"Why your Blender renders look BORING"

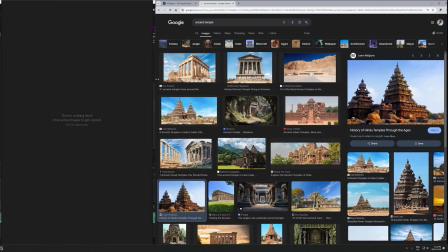165s
and if you just go and look at a bunch of versions of that thing your your representation of it that you're trying to create will come across much more
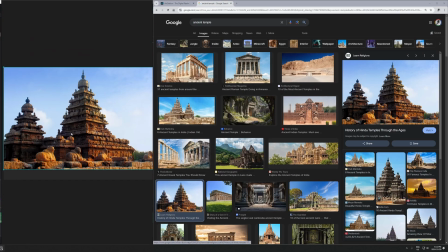174s
accurately and look much better and much more photorealistic if you have reference images to look at if you're just um you can either tab
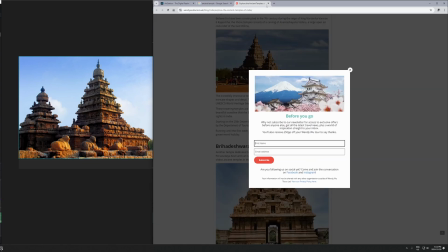183s
back and forth between just the google page if you're going to do it that way that's what i used to do or more recently i've been using this free
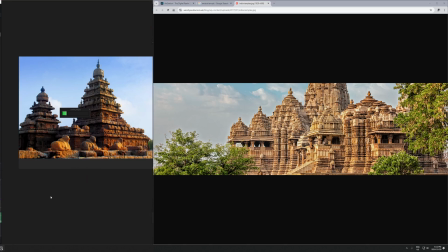190s
software called pure ref you might have seen this before it's just a free mood board software which is really nice to have i'll just
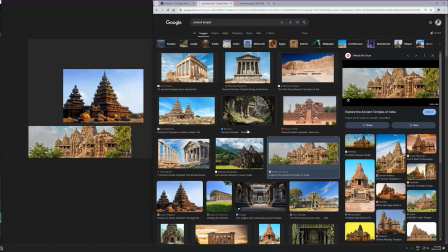196s
put it on the side of my screen and then have blender taking up most of the space in my monitor and then just you can just drag and
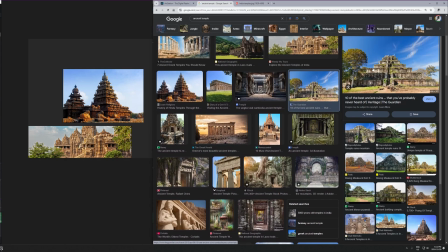202s
drop images directly from google or art station or wherever drag and drop it directly into pure ref and there you go you can really easily
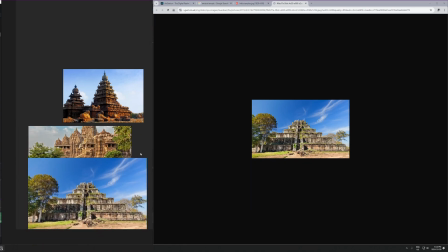208s
build up a mood board and have a lot of reference images to look at and that will translate to better renders okay reason number two why your renders might feel boring is story or lack thereof so what what do I actually mean when I say this I want to explain this in a
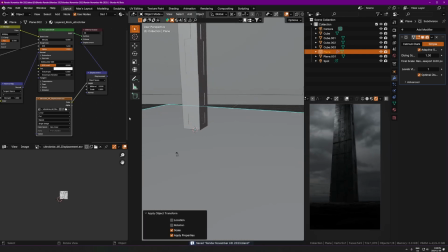226s
way that is as clear as possible because I feel like when people talk about story it just doesn't come across that clear to me and I've only realized
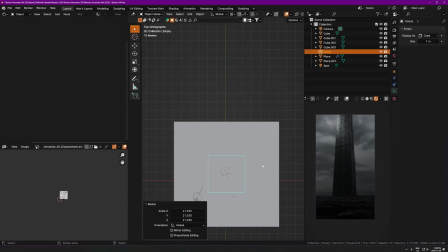233s
this recently what this actually means uh at least what it means to me so there's kind of two two sides to this coin one side is the what you've probably already heard which is strategic placement of props
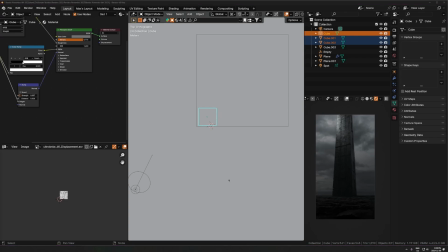245s
and just random objects around the scene which hint at a greater narrative or provide context for uh quote unquote the story of the picture so that could be something like
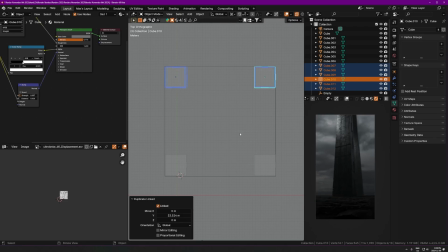255s
if your render is takes place in a mine inside of
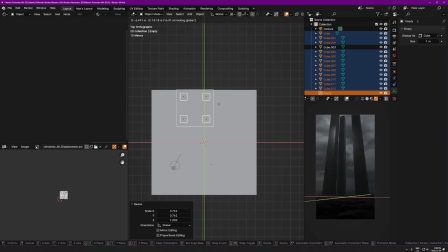260s
a mine you might uh have like a tipped over mine cart in the mine and that's an object that you would place in
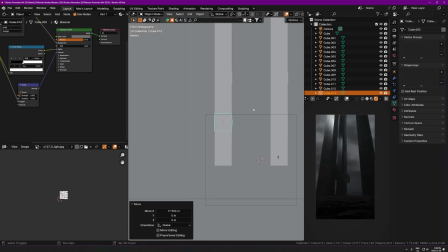268s
there intentionally to hint at the fact that maybe it's abandoned you know that could that would be an object that you placed in there to hint at what the picture
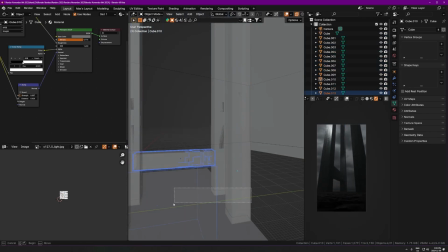277s
is about so that is one aspect of it and that is something you can do and that is a powerful technique to just make the image more interesting but I don't
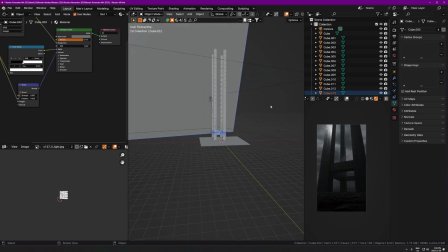284s
think it's the most important part of what makes a story in a good story in an artwork so what I think is
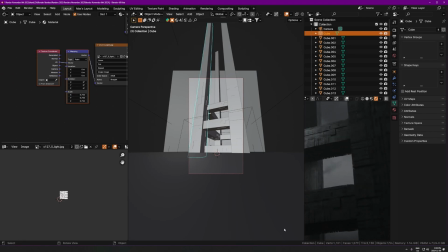292s
more important than that which is pretty easy to do is actually posing
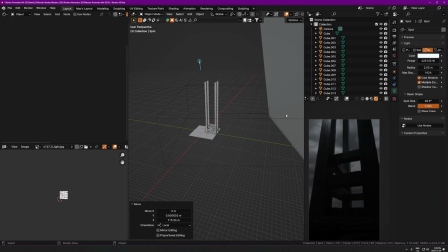298s
questions to the viewer through your environment without revealing the answer.
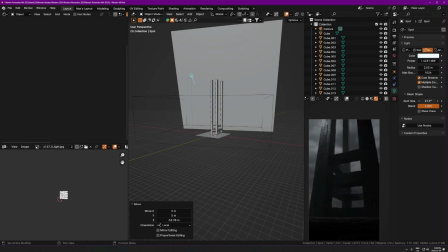303s
So you want to make the viewer curious about what is happening in the picture and
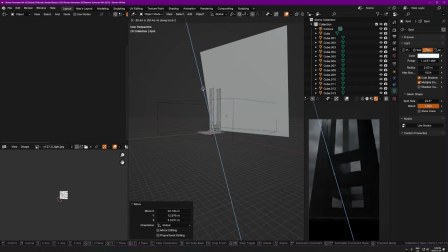308s
you don't want to tell them all of those answers or even any of the answers.
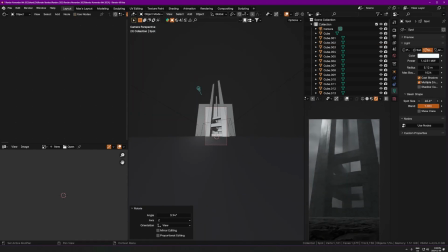313s
So the goal here is not to confuse people, the goal is to intrigue them and let them come to their own conclusion as to what the image is about.
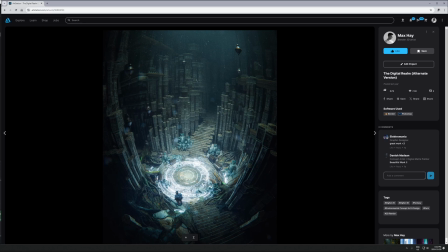321s
So for example in this image here, this isn't necessarily the best example ever, I'm just choosing this one to go off of but if we look at what is going on here we are in some sort of ancient place we're using some aspects of the the first method which i just talked about
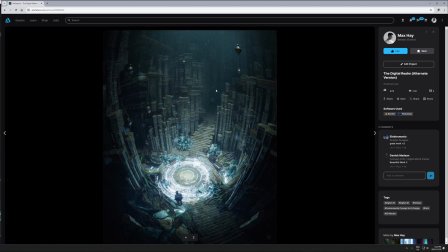337s
which is just strategic placement of props to hint at the greater narrative so that's things like there's incense burners up here which could hint at okay it's probably something to do with like something religious or spiritual um there's random treasure chests down here which could hint at uh you know this being a
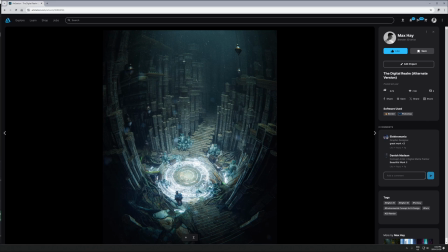356s
place of importance or you know a place where you keep valuable stuff there's stairs which hint at other places you can walk to in this environment uh the engravings all these kinds of like things are like uh strategic placement of props i guess but more importantly